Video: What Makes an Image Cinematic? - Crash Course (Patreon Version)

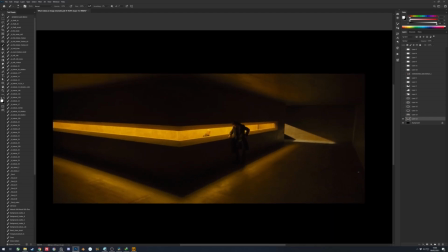(8:14)
So yeah, this one is from Blade Runner. You can see how beautiful this frame is, right?
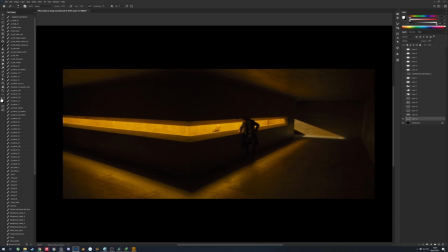(8:23)
How simple it is, but yet it's clear, right? So why simplicity? Just to explain why simplicity is important in
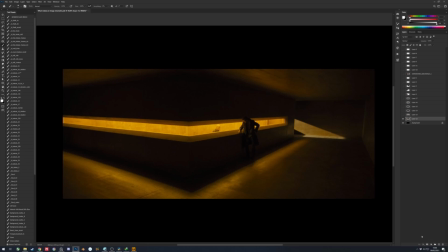(8:38)
important in the cinematic look, because a film is a medium that it's not just one image, right? It's a lot of images, series of frames that's played in sequence to create something that tells a story.
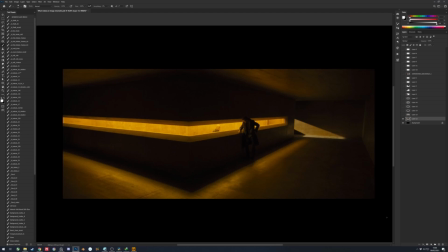(8:57)
That's basically it, right? If you reduce it down to the most basic visual parts. So, in order to properly, register that image and story clearly to your brain, the image needs to be strong,
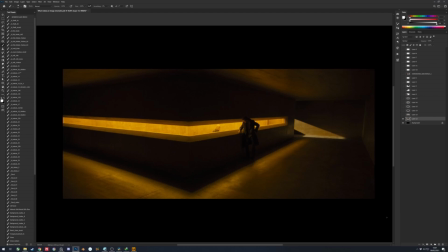(9:16)
simple, and clear, right? So if just imagine if an image or a film contains an image that's super busy with unclear composition and weak
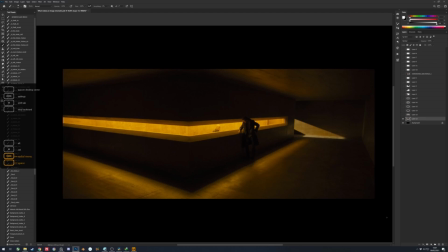(9:33)
graphic shapes, I think it's not gonna be as pleasant of an experience of watching as if compared to if the film is really has a good director of photography, maybe. you know so yes,
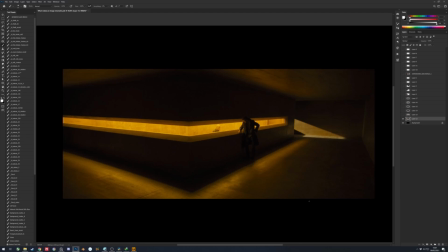(9:51)
just that's about simplicity, why it needs to be simple. So yeah, let's analyze this one. Why this one is cool? Yeah, it's obvious. It's pretty obvious just because this beautiful shape right here.
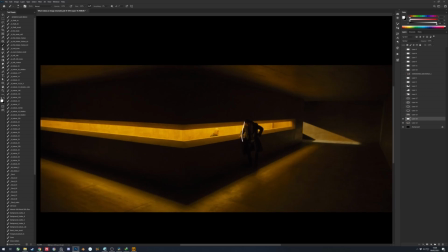(10:05)
And then it creates focus by disturbing it, by not disturbing, I mean by, you know,
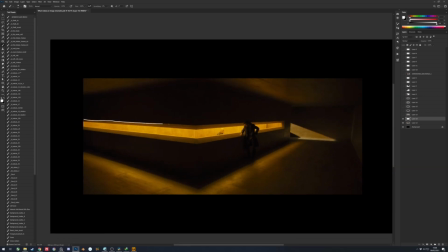(10:13)
disrupting it, right? So there's this shape that's really long and beautiful.
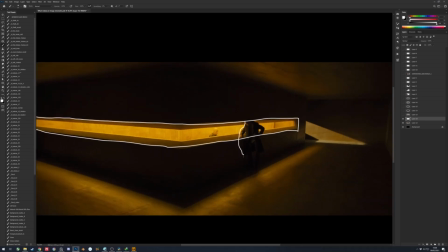(10:19)
Then suddenly Ryan Gosling is standing here. So, you know,
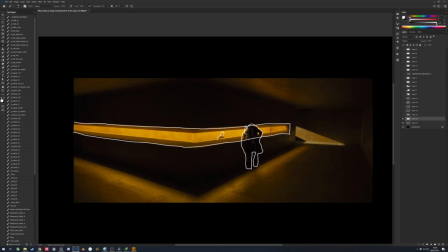(10:27)
naturally, your eye would go here and here because there's this beautiful shape and this suddenly disrupted. It's bound to, grab your attention.
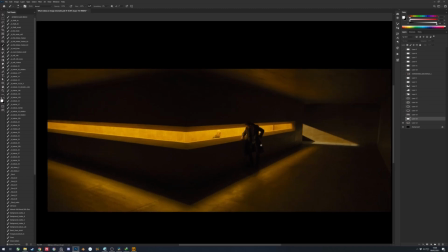(10:38)
So that's how this particular image, you know, creates or steals your focus.
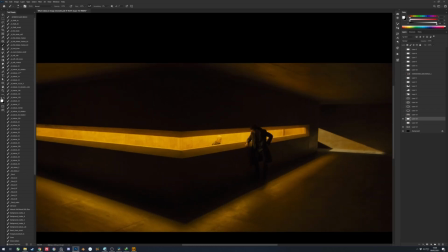(10:44)
You know, while the light source is only this, right?
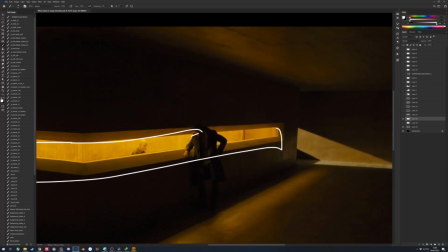(10:49)
Only from this room, it's casting this beautiful light, sculpts Ryan Gosling,
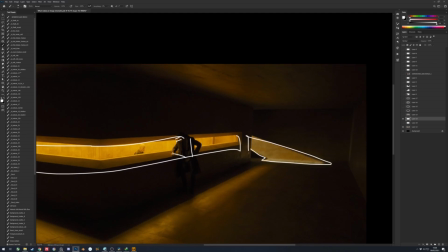(10:55)
and also this, right? Everything about this image is beautiful.
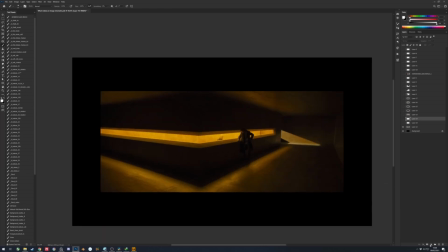(11:00)
Also, this light right here. And if you reduce it down to, say, two values, right?
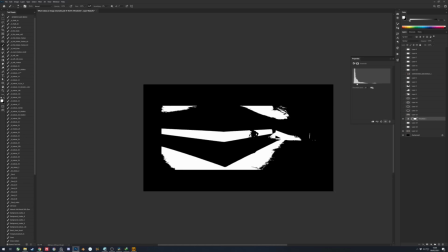(11:09)
I mean, it's still clear. It's still beautiful. You look at it, right?
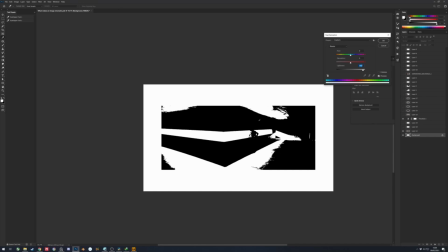(11:16)
See? It's still beautiful. It's still clear. It's a well composed image.
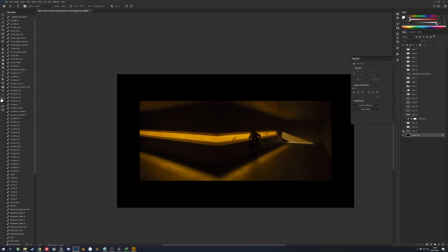(11:25)
I don't know the story about this one, so I'm not gonna comment on that. And then this one.
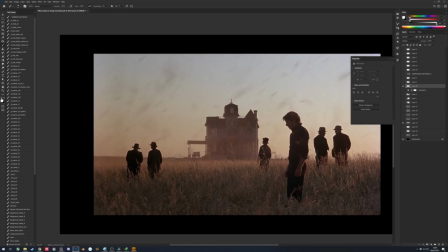(11:30)
I don't know from what film this is, but you can see that this house right here, right?
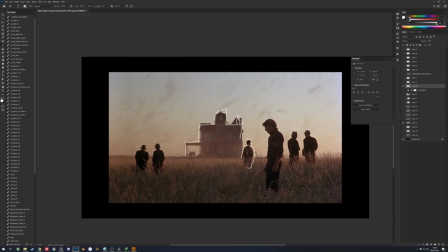(11:39)
And this people. The size difference tells that perspective, the depth of it. There's two people right here. This guy, he's gotta be the main character because he's the biggest in the frame.
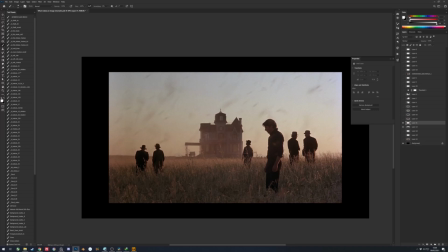(11:57)
And again, the principle of disruption, right? So small, small, small, tall. So naturally your eye is gonna go to him, right?
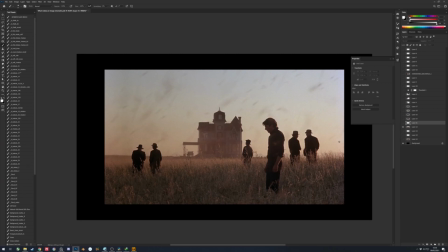(12:10)
Because he's different. Disruption. So that's how you create contrast and focal point and beautiful composition.
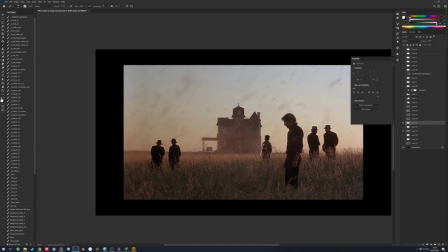(12:17)
And also see how beautiful this is grouped together. It's like a music rhythm.
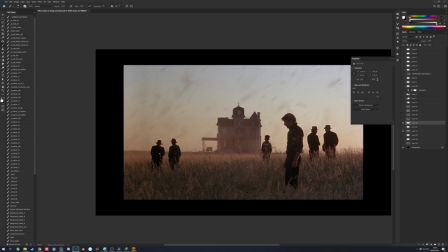(12:22)
So like bam bam bam boom bam bam. Right? You see what I mean? So it's grouped together here, here, here, and this big one.
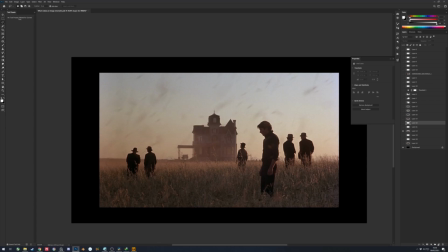(12:34)
Imagine if this is not grouped. Say like it's just like this, just everything is the same without disruption, right? I bet it's not gonna be as interesting as this, you know,
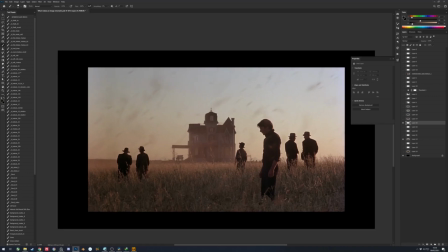(12:55)
as in terms of lighting. I think it's just utilize that golden hour natural lighting.
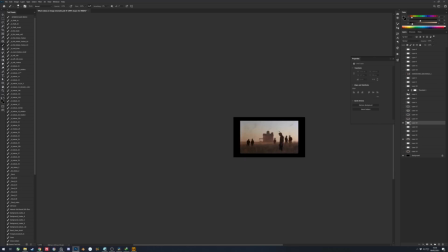(13:02)
See? See how beautiful this image is. All this simple sky.
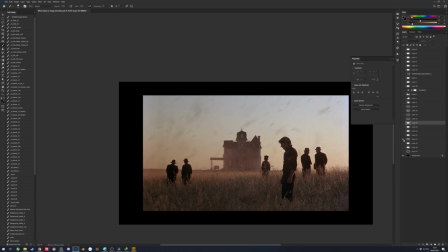(13:08)
This disruption right here. Okay, on to the next image. This one.
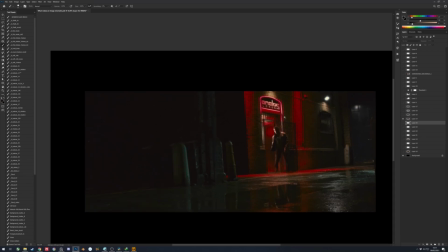(13:13)
Now this one is interesting because it uses
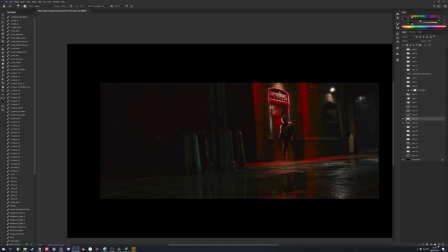(13:18)
lots of aspects to create focal point, clarity, simplicity, and contrast.
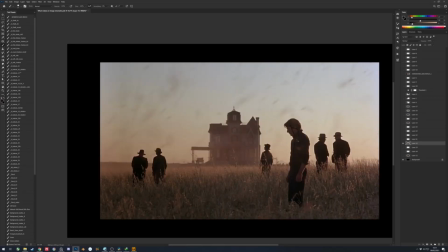(13:25)
And by the way, this image is really simple, right?
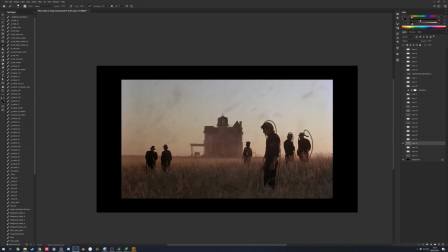(13:31)
This image is super simple, like clear skies, house in the middle, people standing around, popping up, grass, just that, right?
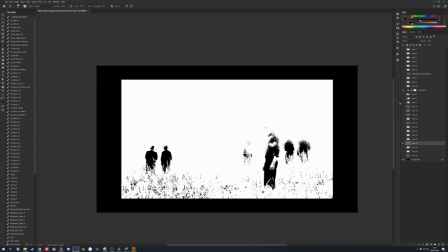(13:43)
If you reduce it again down to two values, sorry, it's still gonna be clear, right?
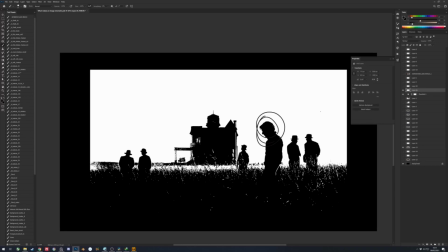(13:52)
So if your image works in this stage, at this stage, if your image works, if you add more details to it, it's just gonna be better. Providing that you don't lose everything that's good about this exact state.
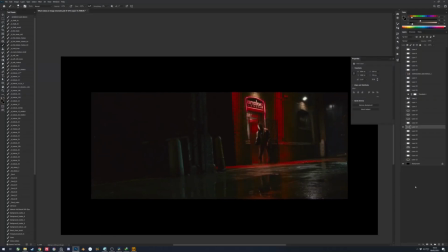(14:07)
Right? So let's go back to this image right here. Yeah, so what makes this interesting is because A,
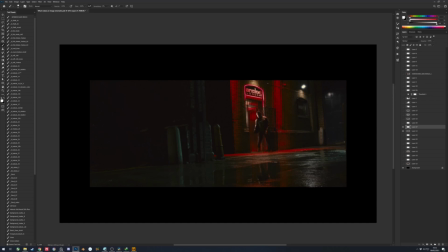(14:15)
the main character is right in the rule of thirds. I'm sure you guys are familiar with this, so I don't need to explain shit to you as if you're dumb.
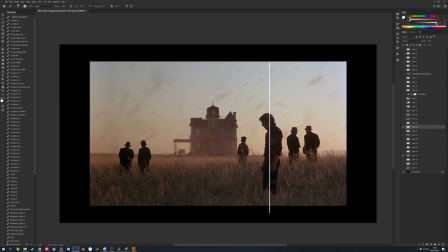(14:26)
You're smart. Come on, if you watch this, you're smart already. Same with this one. Rule of thirds popping up.
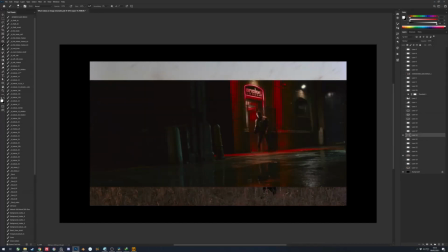(14:34)
Okay, so no, so this one rule of thirds, and
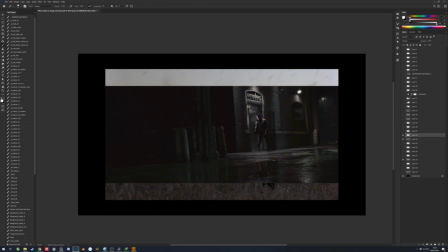(14:41)
you see that the biggest value change of this whole image is this area right here.
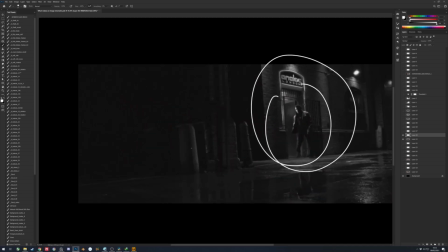(14:49)
And by value change, I mean you can see this one and this one, this, sorry, this part right here, and this part right here, this part right here.
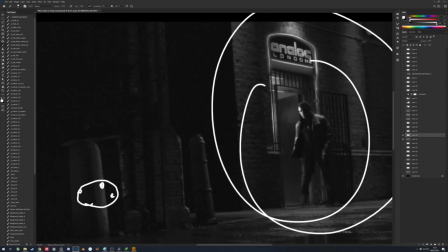(15:01)
The value change is there, but it's not as dramatic as this, this maybe, right?
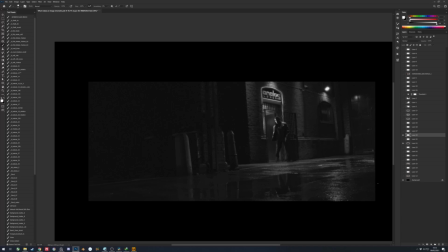(15:10)
So naturally, your eye is gonna be looking at the most value change in an image. That's another way to create focal point is to the analogy is if there's a crowd standing together,
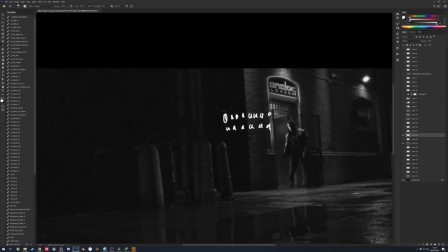(15:30)
right, like this, you're gonna look at the people who are the tallest, but the second thing that you're gonna look at is if this person shouts really loud, like makes really loud noise, you're gonna look at him too.
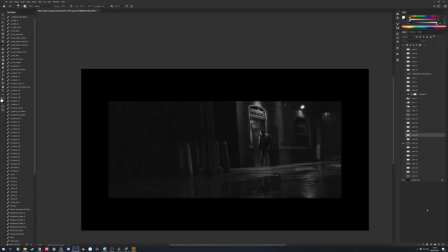(15:45)
So this is what happens with this one. Like there's a lot of noise right here.
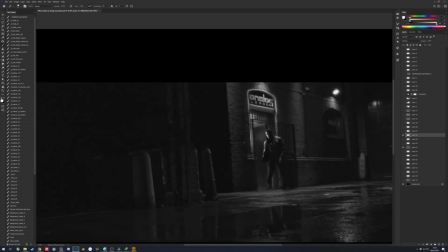(15:51)
And noise, I mean, not in the bad sense, but loudness, right?
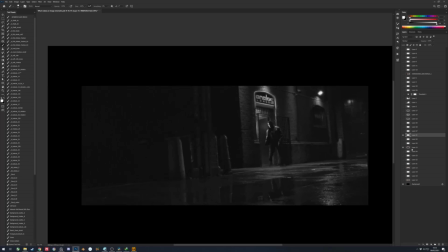(15:56)
And that's the value aspect of it. Let's check out if it's reduced to 2 values.
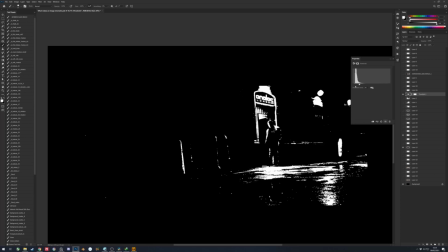(16:04)
See, it still fucking works. Come on, what are you doing? Right? Just look at this.
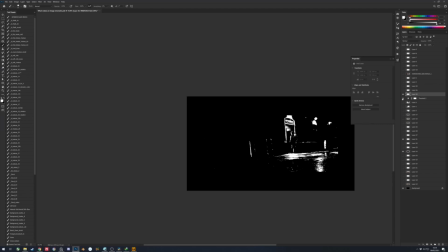(16:09)
How beautiful this is. It still works. Right?
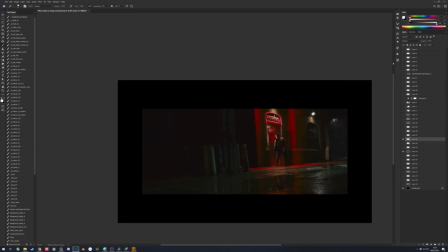(16:17)
Now let's see the colors because we haven't discussed colors before in this video.
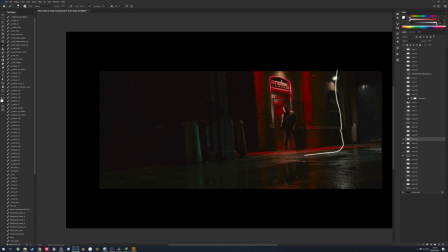(16:25)
Everything in this image, not everything, but mostly is cold green, right?